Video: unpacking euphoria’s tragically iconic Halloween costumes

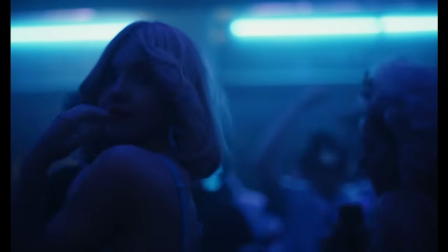(0:00)
The iconic Halloween costumes of Euphoria are incredibly deceiving. They're visually stunning, but story-wise, depressing.
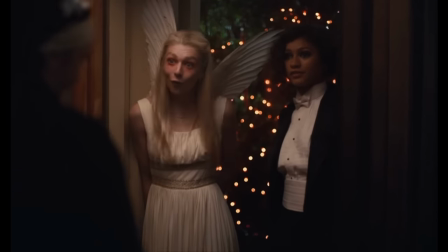(0:07)
Each character references a cult movie that parallels their current struggle. Forbidden love, hopeless romance, rebellion, and control.
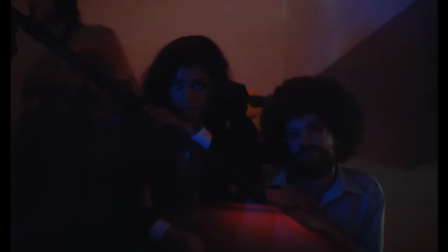(0:14)
The Halloween episode is one of my favorite episodes because it's a turning point in the season.
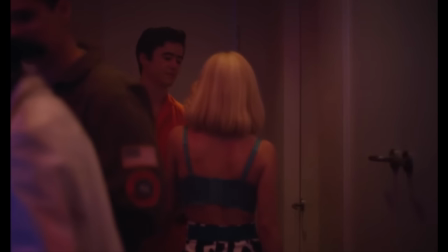(0:19)
The characters begin to unravel and their previous actions are used against them. The costumes intentionally reflects what happens.
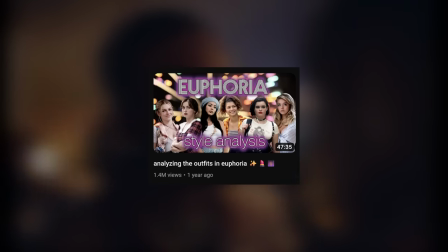(0:26)
There is a fantastic video already on YouTube by Modern Girls that discusses the characters' overall styles in each season.
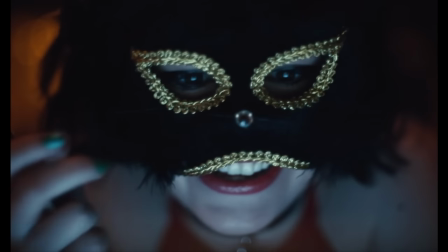(0:33)
I also have a playlist of shorts about their color palettes and makeup evolution, and I'll link both if you're interested.
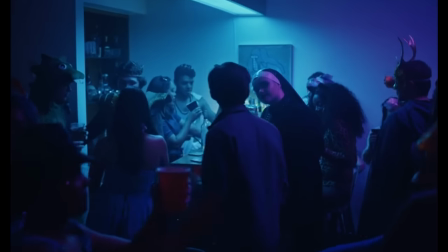(0:39)
But here,
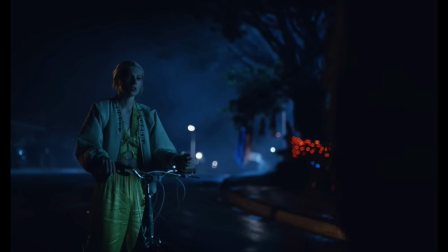(0:39)
we're going to analyze these specific costumes in depth and narrow our focus to how they relate to this episode because there is a lot to unpack.
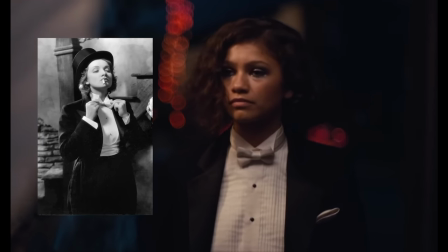(0:48)
Rue is dressed as Amy Jolly, a cabaret singer from the 1930 movie Morocco. In a particularly famous scene, the character is in a suit as she serenades the audience.
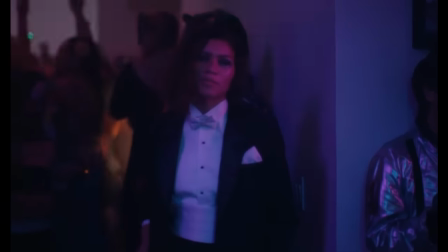(0:57)
Rue's version is similar, including a coattail, bowtie, and simplified waistcoat.
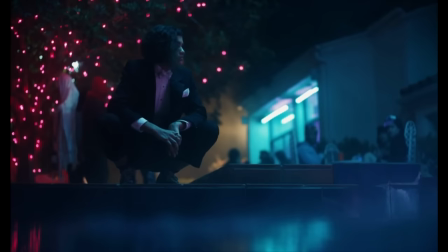(1:02)
A top hat was created to match her outfit, but they scrapped it because it didn't practically work for filming.
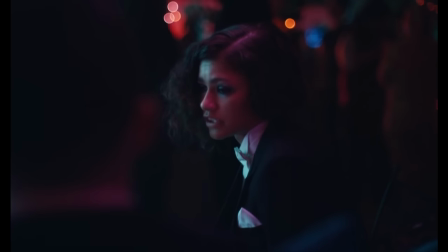(1:07)
I actually think this lack of detail works really well for Rue.
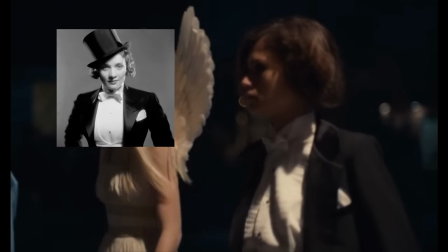(1:11)
I love how you can see her messy, self-made bob and in attempts to replicate the short hairstyle in the original, she isn't as particular as the others.
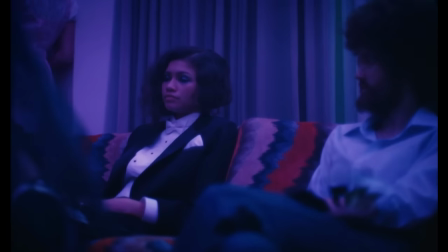(1:19)
Her style is laid back and casual. I think Rue wouldn't care if her costume wasn't 100% accurate anyway, as long as it's passable.
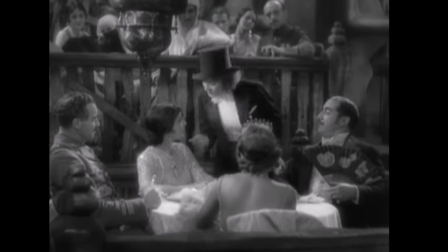(1:26)
This scene from Morocco is famous because Amy's outfit is masculine and she cheekily kisses another woman.
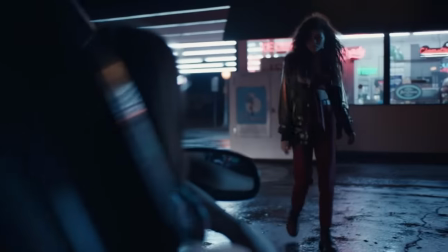(1:32)
Both were scandalous at the time. Rue's style is the most boyish out of all the girls. In fact, many of Rue's outfits include pieces from the boys section.
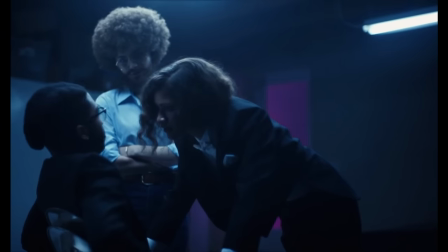(1:40)
This suit is actually a tuxedo for little boys. Rue is also in love with a girl.
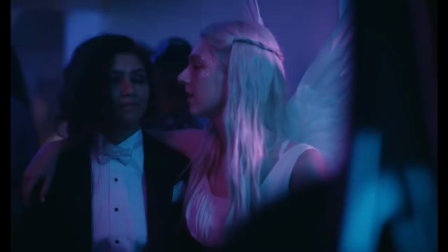(1:45)
Dressing up for Halloween seems uncharacteristic for her, or at least is something that she'd be indifferent to.
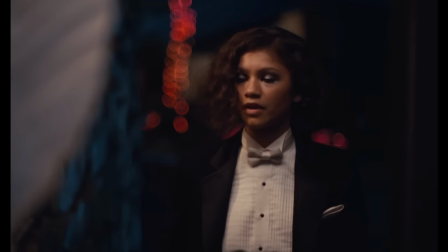(1:51)
But she knows that Jules loves it and so makes the effort to impress her with a creative idea.
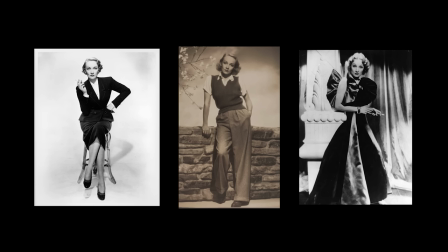(1:55)
Amy is played by Marlene Dietrich, who is known for her gender-bending fashion, androgynous film roles, and bisexuality.
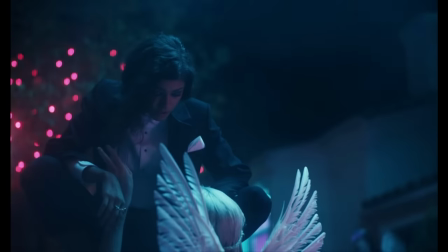(2:02)
Rue references a character who fits her stylistically and who represents a meaningful moment in film for gender expression and sexuality.
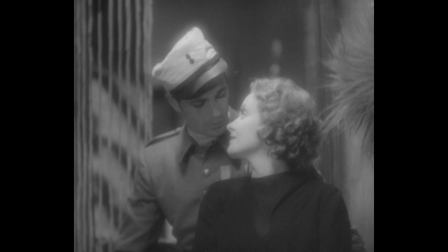(2:09)
Morocco also features a love triangle. Amy has a complicated romance with a womanizer and is pursued by a wealthier man.
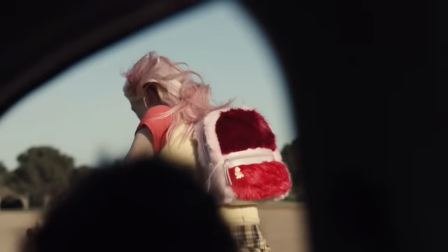(2:17)
Rue isn't the center of a traditional love triangle, but she is in between her obsessive love for Jules and her desire for drugs.
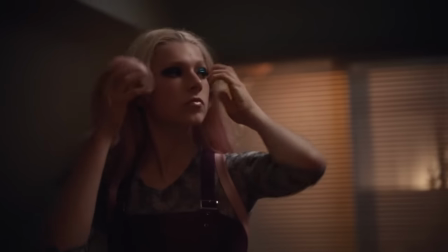(2:24)
Like the womanizer in Morocco, Jules has a history of hookups and is naturally flirty.
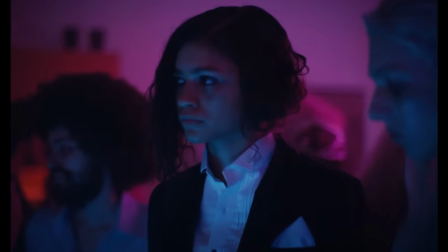(2:29)
While Rue and Jules are never exclusive in season 1, she does tease her and toy with her emotions.
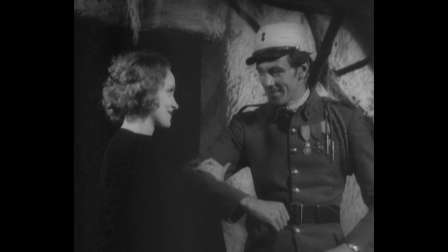(2:35)
In Morocco, Amy is the first person who gives her love interest hope for the future.
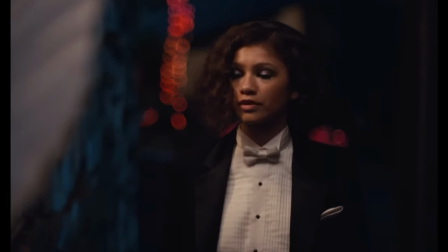(2:40)
In a similar vein, Jules is the first person to give Rue hope away from drugs. The drugs in this case are the shiny, wealthy man parallel in the love triangle, an empty happiness without meaning, only a lot more lethal.
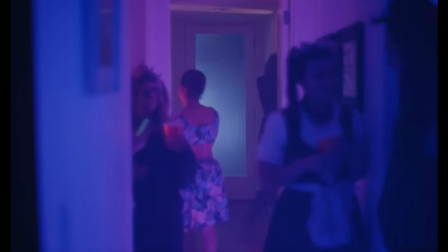(2:53)
In the Halloween episode, we see the consequences this love triangle has for Rue.
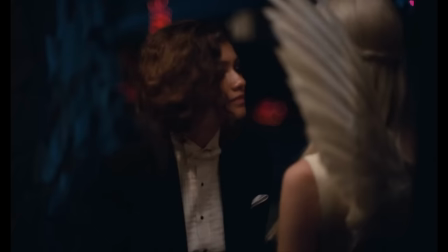(2:57)
Rue has chosen Jules over drugs and is sober, but Jules rejects her advances and gets drunk herself.
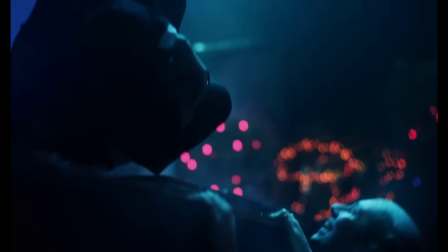(3:03)
Rue is left to awkwardly navigate the party and take care of her, unable to quote have fun in other words drink and misunderstanding jules's behavior she
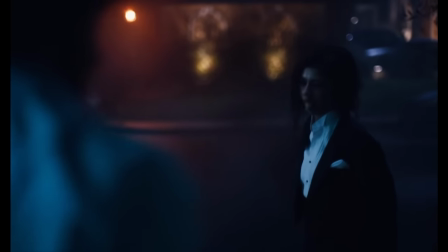(3:11)
concludes she's a burden rue is afraid to lose jules because of her addictive personality she can't be the person jules deserves if she's using or if she's
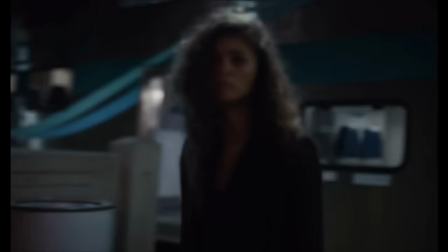(3:20)
sober this is ultimately why she relapses at the end of the season choosing drugs over jules because she couldn't leave with her to go to the city
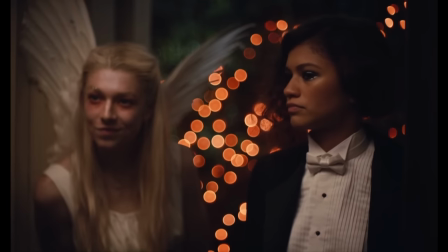(3:28)
her makeup here is a smoky glitter eye it's her signature going out look it's messy and imprecise matching her casual attitude.
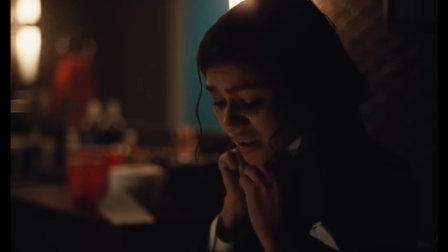(3:35)
The under eye glitter is reminiscent of tears. Rue has a panic attack in the bathroom and breaks down to Lexi.
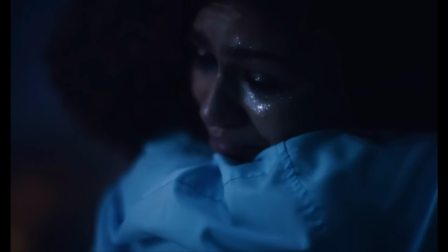(3:42)
This makeup is also essential to convey her mental state during her manic episode later.
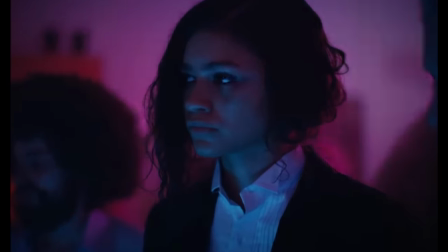(3:47)
At the party, Rue realizes Nate might be the reason Jules is acting out. Rue becomes so fixated on this that she doesn't sleep or wash her face.
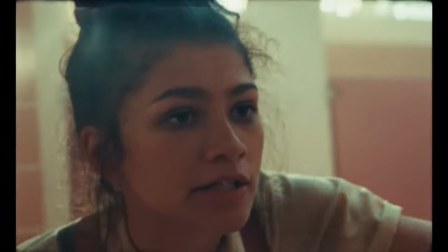(3:55)
The glitter flecks from Halloween remain days later. The smokiness becomes smudged making her look sleepless.
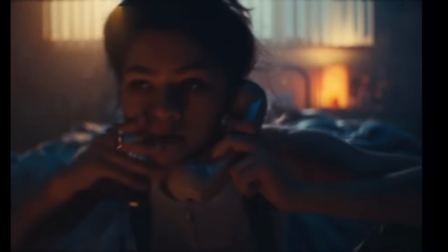(4:01)
I love this subtle detail to convey how all-consuming Rue's mania is, and how she might appear somewhat crazier to the other characters.